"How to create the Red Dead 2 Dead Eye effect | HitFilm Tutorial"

Hey guys, today's effect comes from the Red Dead Redemption video game series.
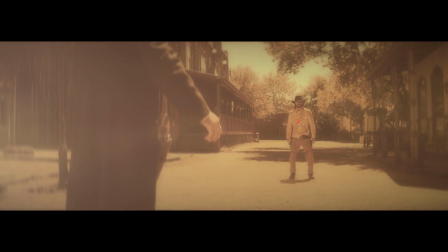It's super simple to do and doesn't require any add-ons, so it can be done in both HitFilm Pro and Express. We're also running a January sale right now with 25% off store-wide. You can find additional discounts in your email inboxes.
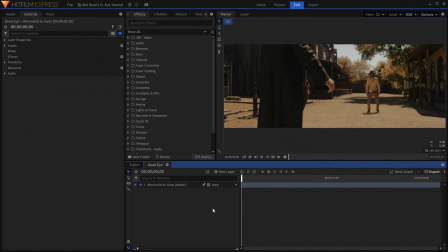Let's go ahead and get started. Here we are with the clip we want to use in its own composite shot. The first effect I'll make is the transition to the brown sepia tone. Create a new grade layer and add the curves effect.
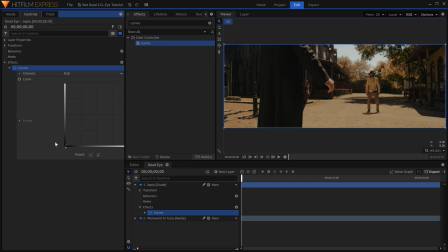In the controls panel, drop down the settings and raise the left end of the curve up to lessen the contrast.
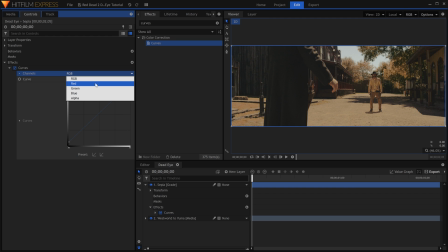Change the channel to red. I'll do the same thing to the left end.
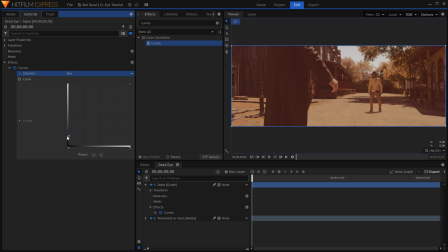This will add red into the shadows. Now grab the top right corner of the curve and move it left. This will make the highlights red as well. Change the channel to green.
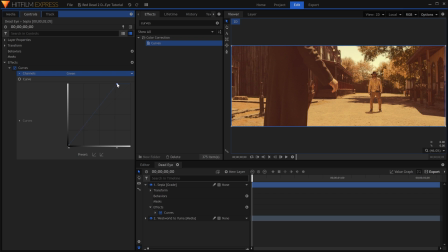Move the right end of this curve to the left. This adds green into the grade, which brings it closer to the final brown color we want. Now change the channel to blue. We want to take blue out of the image, so to do that I'll grab the left end and move it to the right.
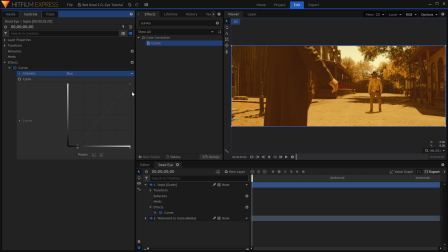Then drag the right end of the curve down. We've got our sepia tone, but the color is a bit strong. Add a hue, saturation, and lightness effect, and lower the master saturation to -25. This step is up to you. To make the sepia color grade fade in, all I have to do is keyframe the opacity of the grade layer.
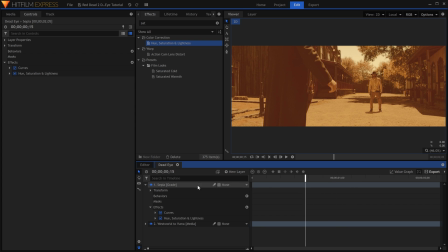In the transform properties, activate keyframes for opacity, and have it start at 0%.
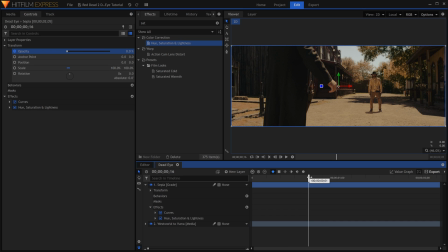Move the timeline forward, and increase it to 100%. There are a few more effects I'm going to add to this grade, just to make it more focused and different to the regular clip.
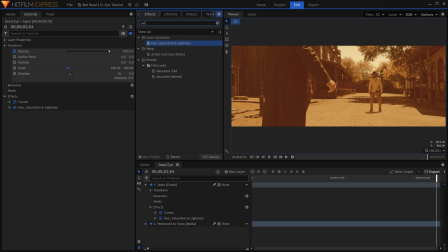First, a diffuse effect. This will soften the image but not blur it completely. In the controls, I'll increase the radius and lower the opacity. Next, a vignette to darken the edges.
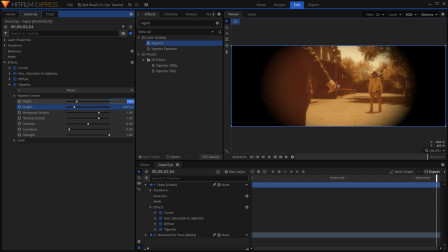Make sure that the width and height of your vignette matches your composite to get it looking even.
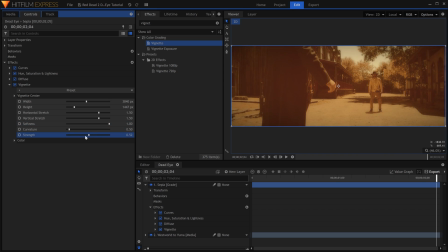I'll increase the softness and lower the strength to make it more subtle. Finally, a zoom or radial blur will increase the focus on your subject. Add the effect to the grade and position the center over your actor. Adjust the strength to fit your scene.
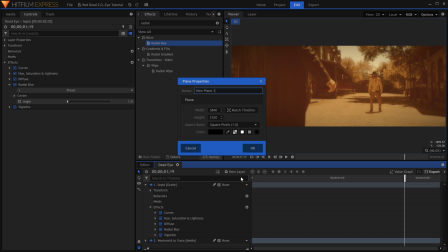Now we'll move on to the lens flares that go across the screen. For this, create a new black plane layer and add the light flares effect to it.
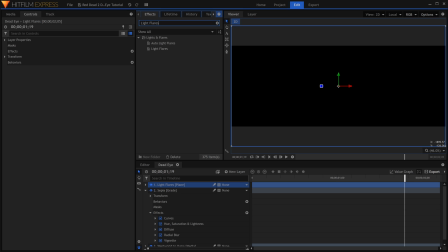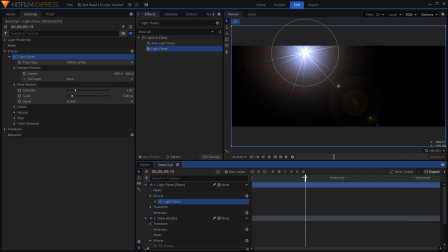In the settings, drop down the hotspot position. Set the playhead to where you want the flare to start moving, and activate keyframes for the center.
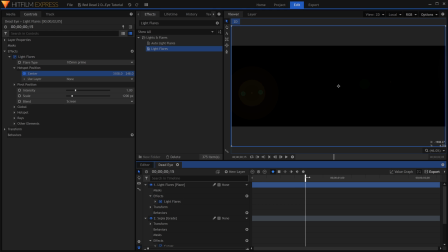I'll have the flare start over on the right side of the screen. Move a few frames forward and adjust the end position. The flare should cross the screen as the grade changes to sepia to hide the transition.
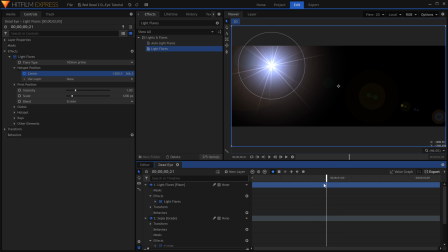Right-click the layer and set the blend to screen.
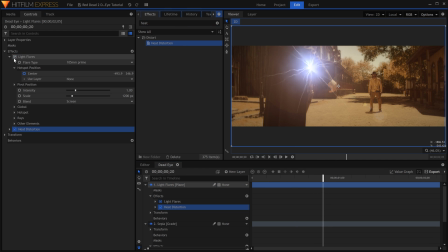Now add a heat distortion effect. Turn the scale, distortion, and diffusion strength way up. The goal is to make it look like cracks of light, instead of a single lens flare. Now in the light flare settings, choose a type that fits your scene.
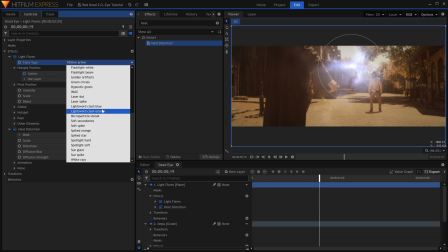I'll choose sun glare.
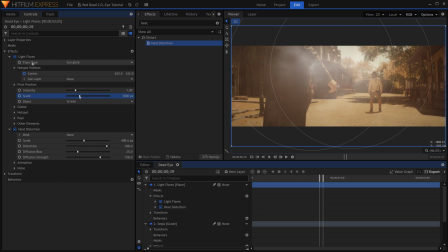Increase the scale to have the flare cover more of the screen. Once you have your first flare complete, right-click and duplicate it.
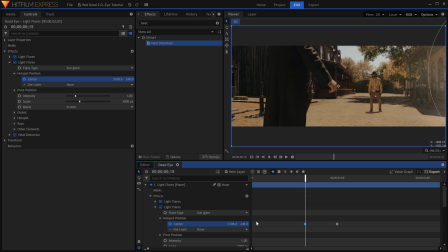Drop down the center keyframe properties for the second flare and adjust the position. I'll have it start and end a little bit lower than the first.
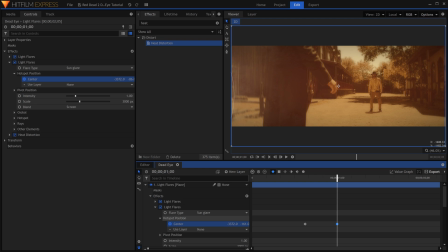You can offset the timing by moving the keyframes to the right.